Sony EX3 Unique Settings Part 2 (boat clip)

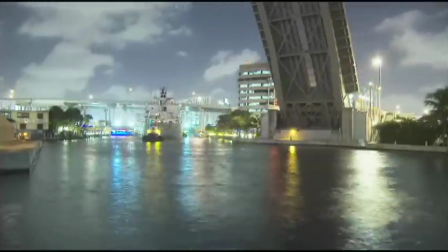(4:08)
So the video wouldn't make much sense. It would be very juddery. So in order to make it make sense, I sped it up and only recorded one frame every minute and so here we are check out a couple of things that's an airplane looks like a shooting star you can see Venus right
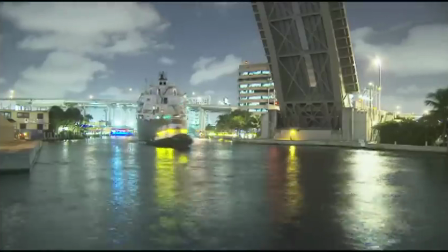(4:26)
there present the whole time really blown out right because we're just
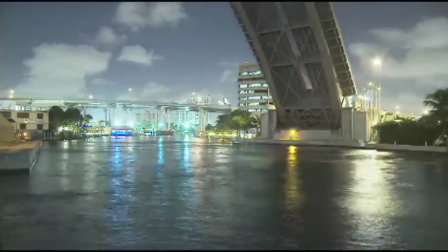(4:31)
allowing its light to burn our exposure like crazy you can see the clouds as though it was daytime and you get these really
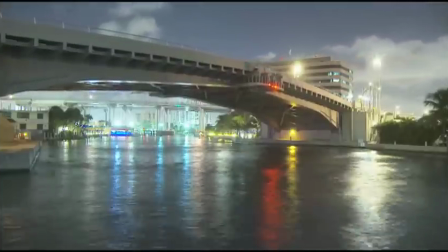(4:38)
cool reflections of a light on the water so I mean that's 930 at night and it doesn't look grainy and And it doesn't look gainy. It's just something nice that you can do combining two of the features inside the EX. Is that, you got a question? Question from the chat room. Question from the chat room. Can white balance be set with this feature, the extreme shutter? So the question coming from the chat room is can white balance be set with the extreme slow shutter? A great question. Let's try it. So if I could direct your attention back to the monitor here.
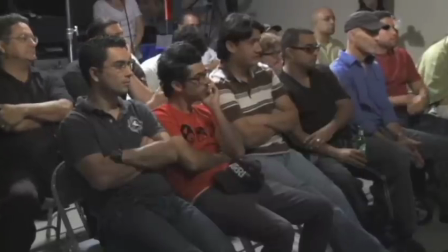(5:12)
We're going to get interval recording off,
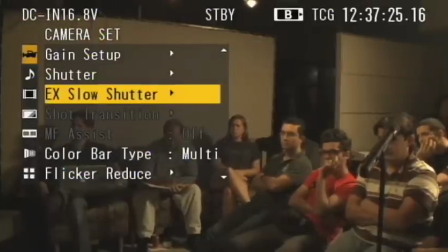(5:15)
we're going to go into EX slow shutter, and you'll have to pardon me, we're on a nice prime lens so I can't really zoom into the dark.
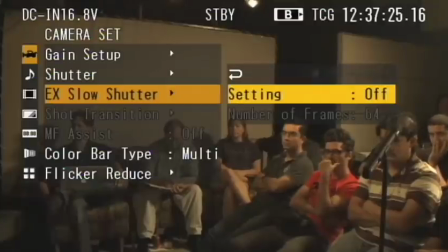(5:24)
So it's going to be a little exposed but we'll just close it up a little bit.
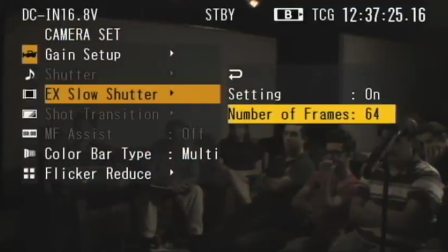(5:30)
And it was really difficult to catch the right combination of iris when, you know, accumulating all these frames of light because it's tough to get a focus. You only, your camera only refreshes once a second, you know, so achieving focus was a little tough. So combining your iris to expand and contract your depth of field, it's a little tricky, but you know, you can make great pictures with it.
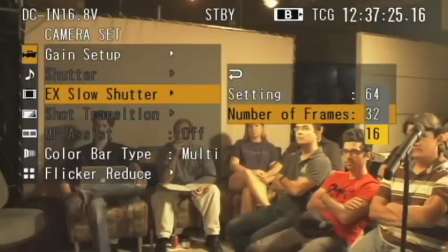(5:52)
So can we go to the menu setting for me? Great. Excellent. All right. So here we are on slow shutter, yeah?
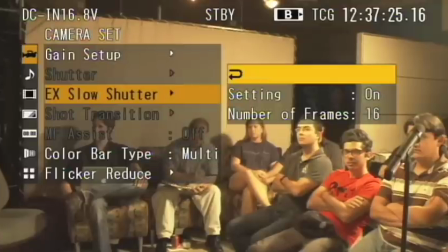(5:59)
And we're on white balance A, 3200.
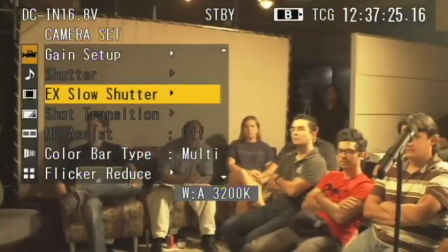(6:04)
Let's get back into our picture profile,
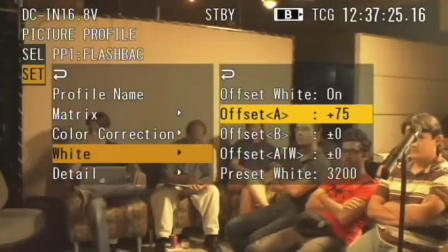(6:09)
and our offset, yeah, our offset is still active.
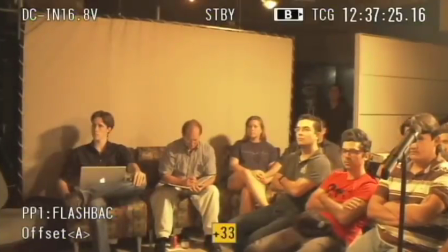(6:14)
You'll see, you see as I dial it down, we sort of cool off a little bit here, I guess.
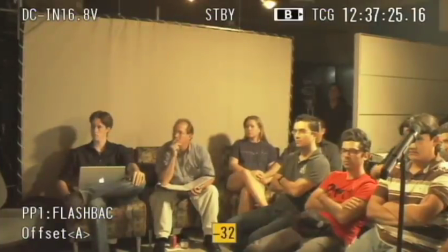(6:25)
Are we cooling off? Yeah. Okay, so answer to the web, yes.
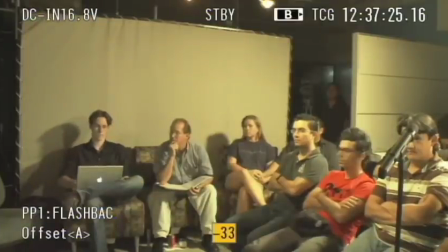(6:30)
You can use the white balance offset with the slow exposure. Pretty blurry there. Let's kill the menu camera. Oh, you already have. Excellent, okay. Alright, so those are two good examples where combining inborn features of the camera can really save you time in post-production. If you know how your shot wants to look, you can achieve it in the field. You can achieve it right there. Of course you can do any of this stuff simply by recording normal and bringing it into Final Cut, After Effects, whatever you want, and dressing it up, but not everybody's got the time for that. Some guys have to do all the editing, all the shooting, all the writing, all the directing, and time savers really make it happen.